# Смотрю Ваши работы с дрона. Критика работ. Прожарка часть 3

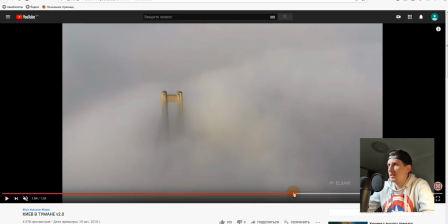(58:10)
Я тебе очень сильно завидую с этим кадром, потому что я ездил очень много раз на эту локацию, у меня не получалось добиться такого результата.
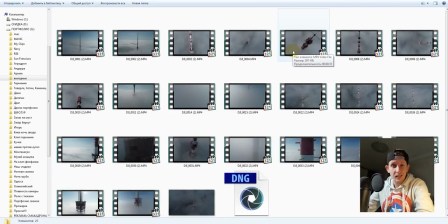(58:17)
Вот смотри, вот реально тебе дам пример. Я сделал целый ролик про киевскую телевышку, снимая только на одной локации. Но мало кто знает, что чтобы снять эту телевышку, я ездил за аккумуляторами дополнительными два раза. И расстояние от этой вышки до моего дома, где были дополнительные аккумуляторы, было 25 километров в одну сторону в час пик.
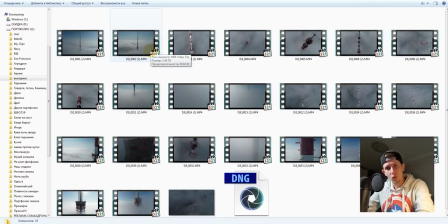(58:36)
Я успел сделать целый готовый ролик на эту тему, и поверь мне, результат получился не хуже, чем ты успел съездить по всему Киеву и снять каждую локацию, но по чуть-чуть, и поэтому ты растянул его на весь ролик, пораспихавшись его в разные концы ролика. Я думаю, что если ты взял бы то же самое, как и я, одну локацию, отработал бы на максимума,
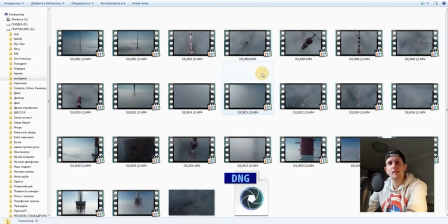(58:55)
ты получил бы гораздо лучший результат, чем когда ты просто взял и не доработал каждую локацию и не вытянул из нее максимум.
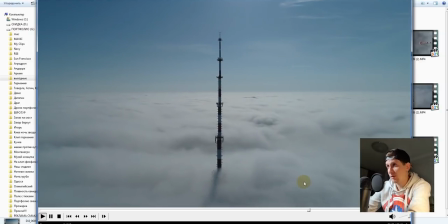(59:02)
Мне повезло, что туман еще долго держался, наверное, мы еще снимали с тобой в одно время, но при этом я смог сделать целый
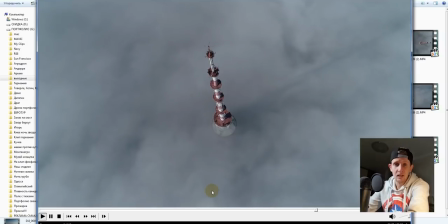(59:09)
законченный мини-фильм с отработкой всех планов, всех ракурсов, потому что когда ты летаешь все время на одной локации,
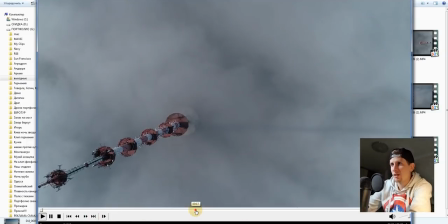(59:16)
ты ищешь самое лучшее место. И как видишь, у меня получилось создать целый ролик, ориентируясь только на одну локацию, при этом я мог поехать еще много чего поснимать,
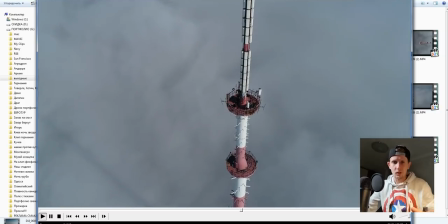(59:25)
но я четко определил, что я должен отработать настолько эту локацию, что еще раз ехать сюда я уже точно не буду,
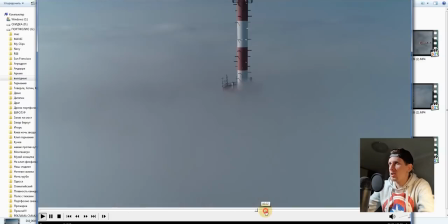(59:30)
потому что я уже все попробовал. Ну, как видишь, я с-под тумана постепенно открываю эту локацию.
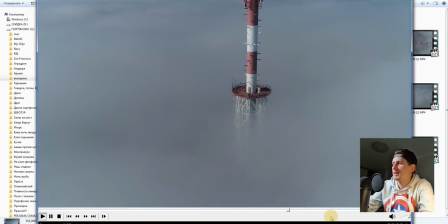(59:36)
Да, крестется, колбасится, но фантом у меня слишком рабочий, пацан,
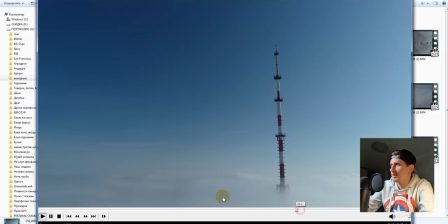(59:41)
и он у меня слишком любит часто бывать в ремонтах, и поэтому он снимает так себе.
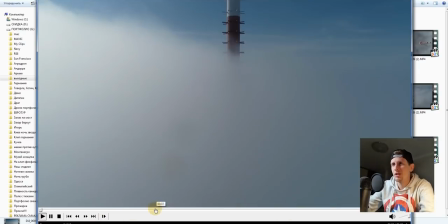(59:47)
Но в любом случае, было бы желание, проблемы нам не мешают.
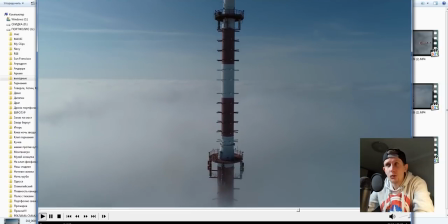(59:51)
Видишь, я с тумана постепенно выскакиваю, ты мог постепенно с тумана выйти на родину мать, на Московский мост, на Южный мост.
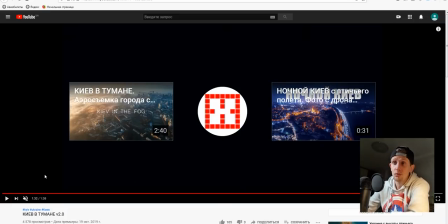(59:56)
Я понимаю, что я слишком жестко критикую, но я хочу, чтобы получилось в следующий раз еще круче, потому что на самом деле я тебе очень сильно завидую, потому что ты попал в очень классное время, когда можно снимать такие кадры. Давай посмотрим для интереса твою Киев в тумане первую часть.
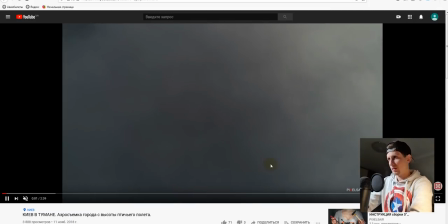(60:12)
Что было там? И передались все твои ошибки во второй части.
Киев in the fog.
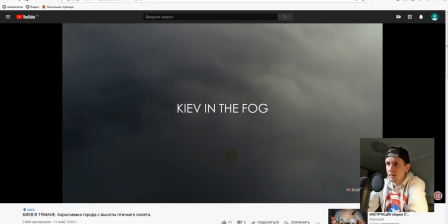(60:20)
Но смотри, у тебя плавно надпись, не быстро блымает, у тебя все спокойненько, ты вышел на туман.
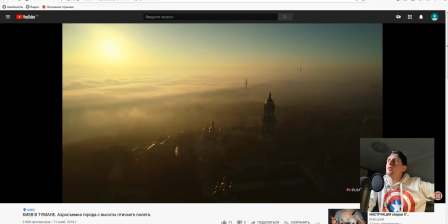(60:28)
О, потихонечку, плавненько вышел на общий план города, задаешь настроение.
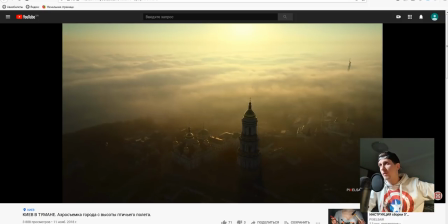(60:33)
В этой же локации отрабатываешь теперь лавру, может быть. Насыщенность у тебя нету, что есть... Что это только что было? Так колбаснуло, как будто, не знаю, как дрон упал. А, это переходы такие?
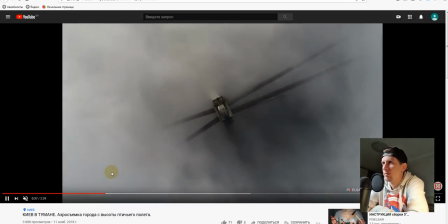(60:47)
О, это реально круто, братан, я тебе просто завидую, это настолько мощно и круто. Таймлапс здесь просто сок.
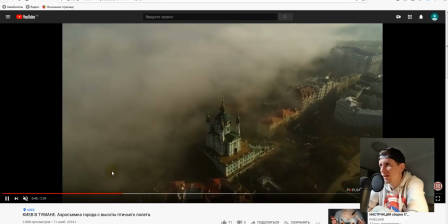(60:54)
Ты еще стабилизировал, наверное, его долго, что ветер был сильный. Вау.
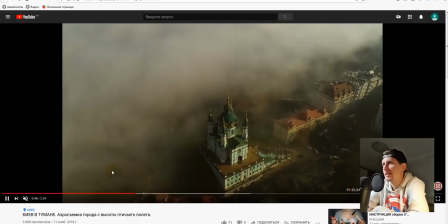(60:59)
Вот теперь у меня есть время рассмотреть и насладиться этим кайфом. Но переходы...
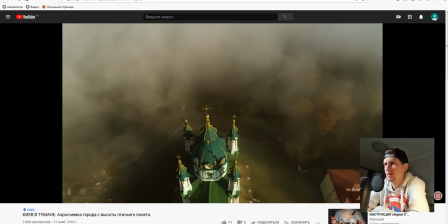(61:04)
Старайся не так сильно их часто делать. Но вообще круто.
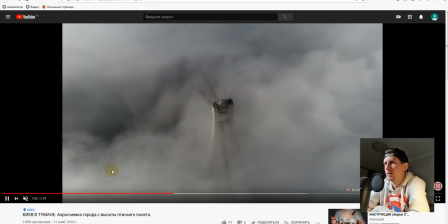(61:11)
Вау. Слушай, это не с первого кадра у тебя все? Слушай, у тебя реально вот это видео мне больше нравится, чем второе.
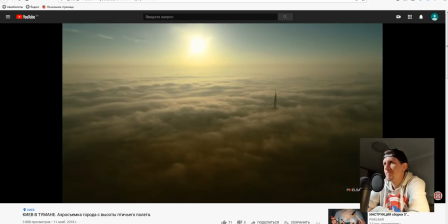(61:20)
Оно более спокойное. Оно более спокойно дает зрителю рассмотреть эту красоту.
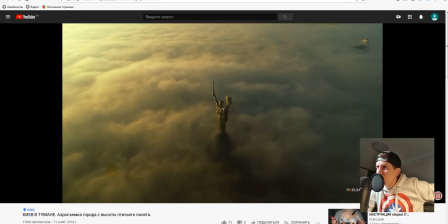(61:25)
И это родина-мать, вообще супер. Только если ты бы немножко убрал насыщенность, мне кажется, это было намного лучше.
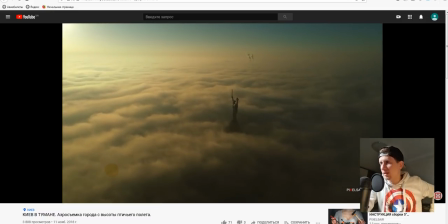(61:33)
Только что ты возле нее был, а теперь опять к ней подлетаешь. Немножко по смыслу непонятно.
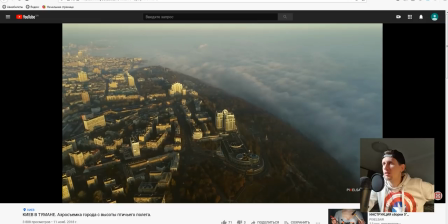(61:40)
Дергание. А, это уже пошло с второй части набор кадров.
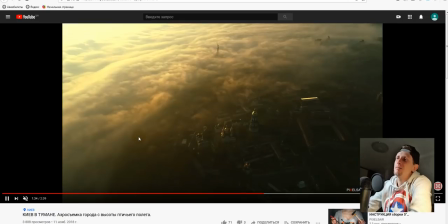(61:45)
Слушай, но по стилистике и по плавности мне больше нравится таки вот эта часть, чем вторая.
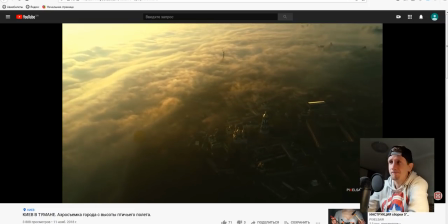(61:50)
Как это тупо не звучало, но иногда первая часть лучше, чем вторая. Спокойненько поднял, показал эту всю красоту.
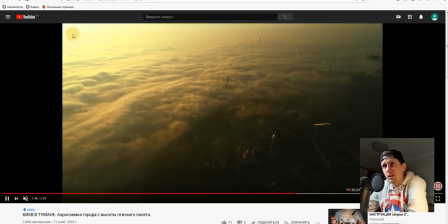(61:58)
По пересветам у нас более-менее, только у нас по балансу белого, и ты резко бросил камеру.
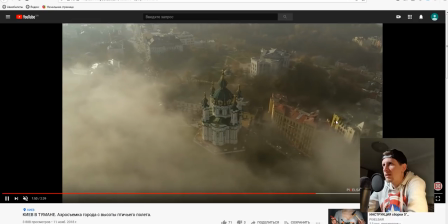(62:04)
Здесь, наверное, сигнал тебя не пробивал, у тебя дергалась картинка. Ну вот это кадр, вообще просто кайф.
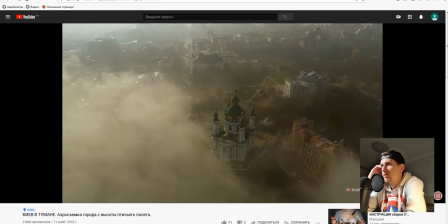(62:10)
Очень сильно.
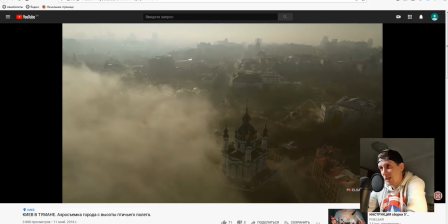(62:12)
Видишь, когда мы смотрим картинку плавненько, не спеша, у нас ничего не дергается, мы не быстренько,
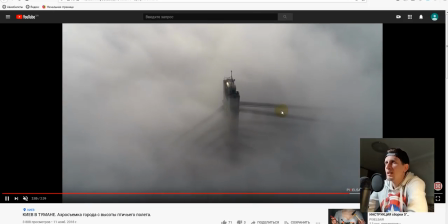(62:16)
у нас не блымают локации между другом, мы можем кайфануть и насладиться роликом.
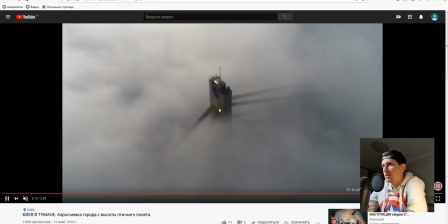(62:21)
И в данном случае у тебя постоянно все повторяется. То есть, тебя дергалось, наверное, за то, что у тебя сигнал был плохой.
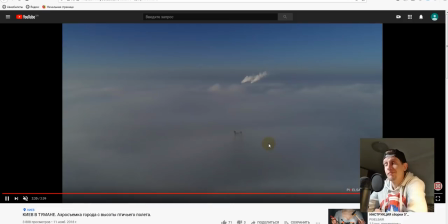(62:30)
Но если ты видишь, у тебя картинка начала дергаться, беспощадно ее не вставляй в ролик.
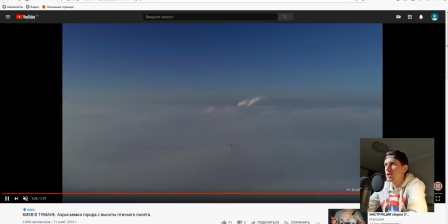(62:36)
К сожалению, это злая правда. И чикс, и плавненько вышел, и плавненько вышел, и все.
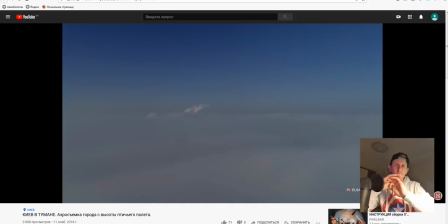(62:44)
Аж свет погас. Когда свет погас, значит, типа, финиш, все. Начал крутить во все стороны камеры.
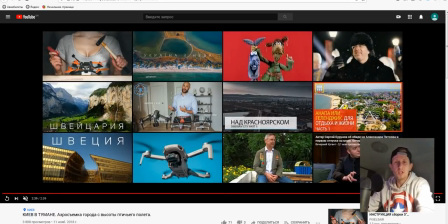(62:51)
Короче, Я тебе говорю, что первая часть мне показалась немножко поинтересней, чем вторая часть. Вторая часть, она слишком дёрганная, нервная, раскиданная винегрет по всему ролику. Такие явления, которые очень редкие для нас, и хочется просто рассматривать и наслаждаться именно каждым пикселем твоей картинки.
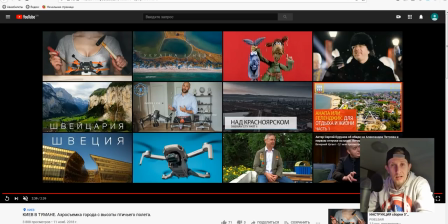(63:06)
А когда ты начинаешь делать трейлер какого-то боевика из своих кадров, это немножко напрягает, снимает туманы. Динамическая, быстро движущаяся, какое-то мясорубчатая музыка не подходит. Нужно что-то спокойное для того, чтобы человек мог получить умиротворение от твоего ролика,
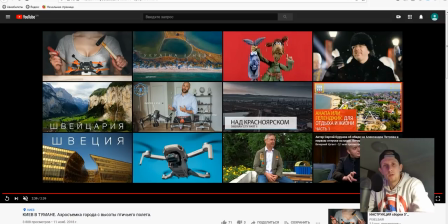(63:22)
кайфануть, развалиться на сиденье, пить чай, теплый какао и просто наслаждаться то, что он видит. Посмотри, в каком я стиле сделал киевскую телевышку, и ты поймешь, что динамика, она не всегда уместна. Я понимаю, что ты хочешь сделать драйв, движ, чтобы ах, люди бахнули, офигели от того, что ты сделал. Но поверь мне, получается все наоборот.
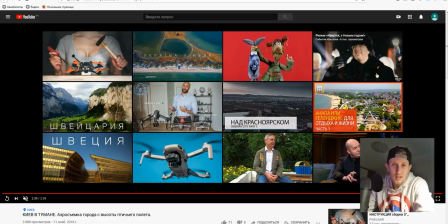(63:39)
Иногда экшен неуместный в местах, где должна быть статика, спокойствие и умиротворение.
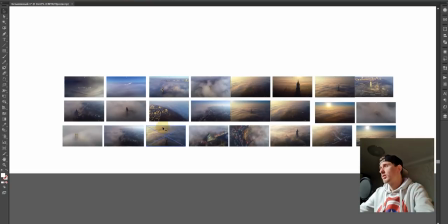(63:44)
Итак, Pixel Sayer, давай посмотрим, что у тебя получилось. У тебя получилось 24 кадра из твоего ролика.
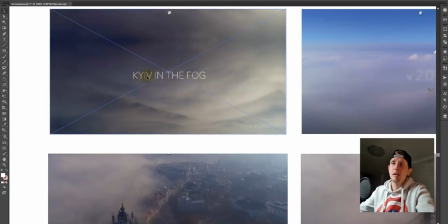(63:49)
Так, ты начал ролик с тумана, что в принципе правильно, потому что мы снимаем что? Снимаем туман.
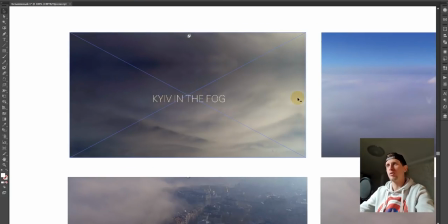(63:54)
Если начинаем из тумана, то это значит, что понятно, что сейчас будет происходить. Это логично, круто.
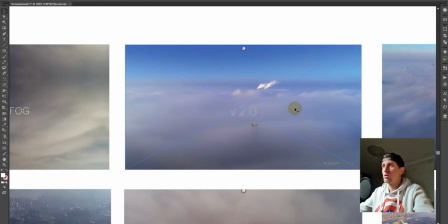(63:58)
Следующий кадр ты показываешь Южный мост, но он у нас такой полуживой,
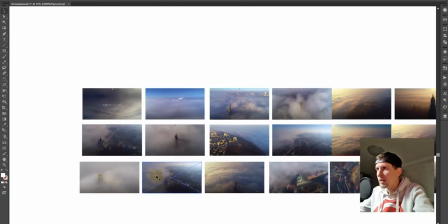(64:03)
его практически нету, и ты его снял всего лишь за весь ролик два раза.
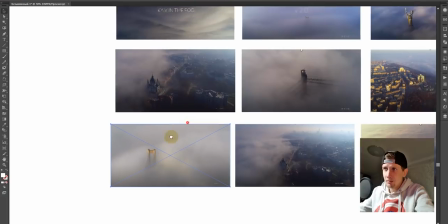(64:09)
Все. Как ни крути, но вот этот кадр, он намного красивее вот этого.
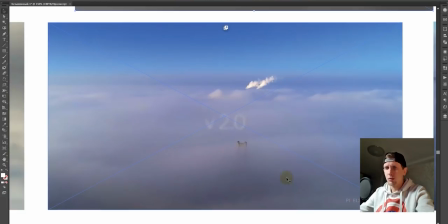(64:15)
Видишь? Давай сравним кадры. Второй кадр, который был у тебя в видео, он хуже, чем тот, который был в середине ролика.
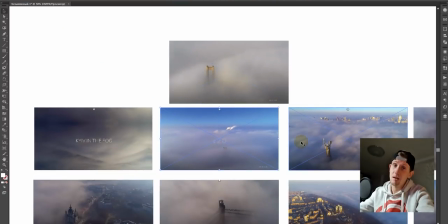(64:22)
Поэтому этот кадр я выбрасываю. Он слабее, он не такой насыщенный.
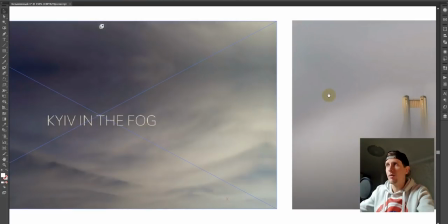(64:27)
И эти два кадра, Kiev in the Fog и этот второй кадр, который я поставил,
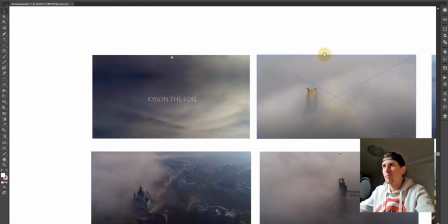(64:32)
он по цвету совпадает, и он более лаконичный, понятный.
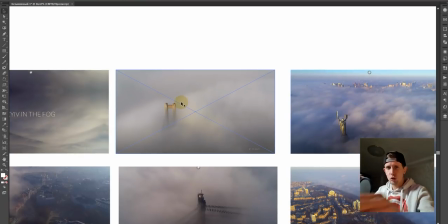(64:36)
Если ты эти кадры тянул дольше, они дыш-дыш-дыш, как мачете ниндзя, чук-чук-чук, все, порезал все кадры, пораскидал по всему таймлайну, и все, типа, да, все хорошо. Но на самом деле нужно тоже подходить с умом и подходить по методике.
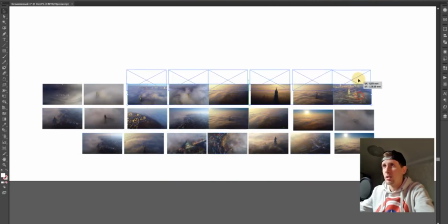(64:51)
Давай я все передвину и будем выстраивать его уже по нашей логике. Итак, следующий кадр я бы показал наш Киев.
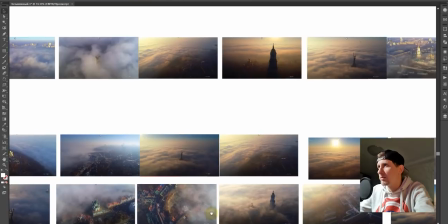(64:58)
Очень красивый Киев, мне понравился по цвету. Это когда мы показывали общий план города, и мне очень понравилось.
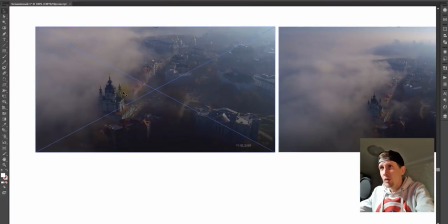(65:04)
Вот смотри, есть два кадра, и они практически одинаковые. Вот этот кадр будет красивее, чем вот этот кадр.
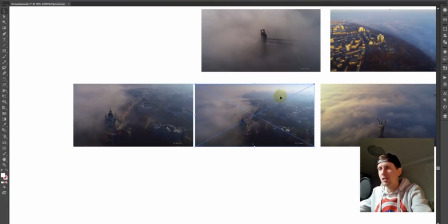(65:11)
Поэтому этот кадр я убираю. Ну да, здесь, конечно, по горизонту лучше видно. Здесь план города какой-то просматривается.
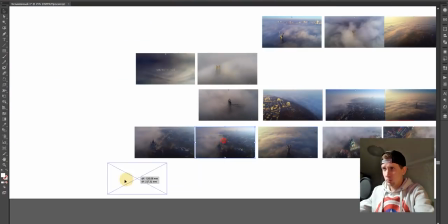(65:18)
Но я бы все-таки... Ну, наверное, я его пока отложу. Возьму этот и добавлю его сюда.
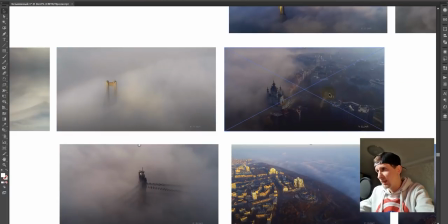(65:23)
То есть это логично. У нас по цвету совпадает. Убери насыщенность.
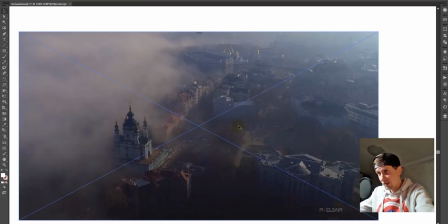(65:28)
Немножко тени, то есть shadows подтяни. И немножко ты вытянешься, и будет, в принципе, логичная картинка.
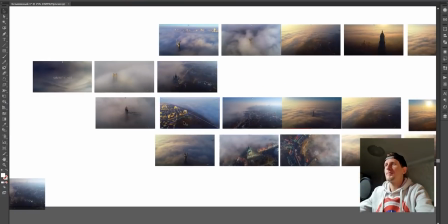(65:35)
Следующий кадр после города я бы показал другим планом.
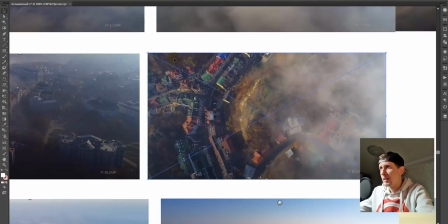(65:40)
То есть вид сверху. Я бы сделал вот так. И по красоте бы его перевернул вот таким образом.
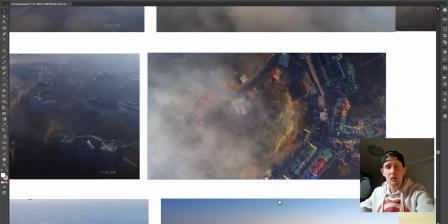(65:46)
Кто знает, как у тебя дрон летел, если камера смотрит вниз. Сверху вниз или сверху, снизу вверх.
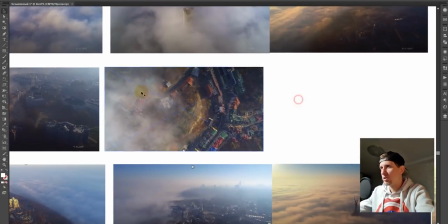(65:52)
То есть эта же локация, мы добиваем уже ее до конца. Что здесь у нас еще рядом находится?
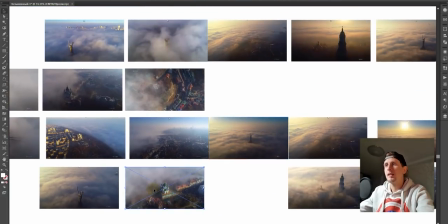(65:57)
У нас находится рядом церковь, Андреевская церковь. Добавляем ее сюда.
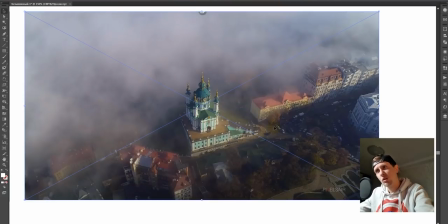(66:03)
Немножко убираем насыщенность. Да, у нас насыщенность очень красивая, но у нас повыпадают все остальные кадры.
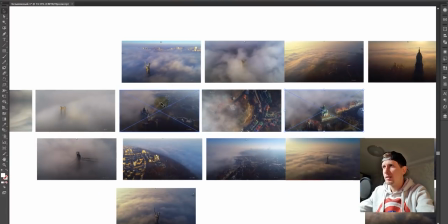(66:10)
Кстати... У нас уже была Андреевского, мы показали сверху, теперь мы показали ее ближе.
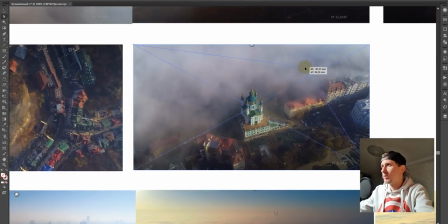(66:16)
Я бы на твоем месте эту картинку бы кропнул вот таким образом.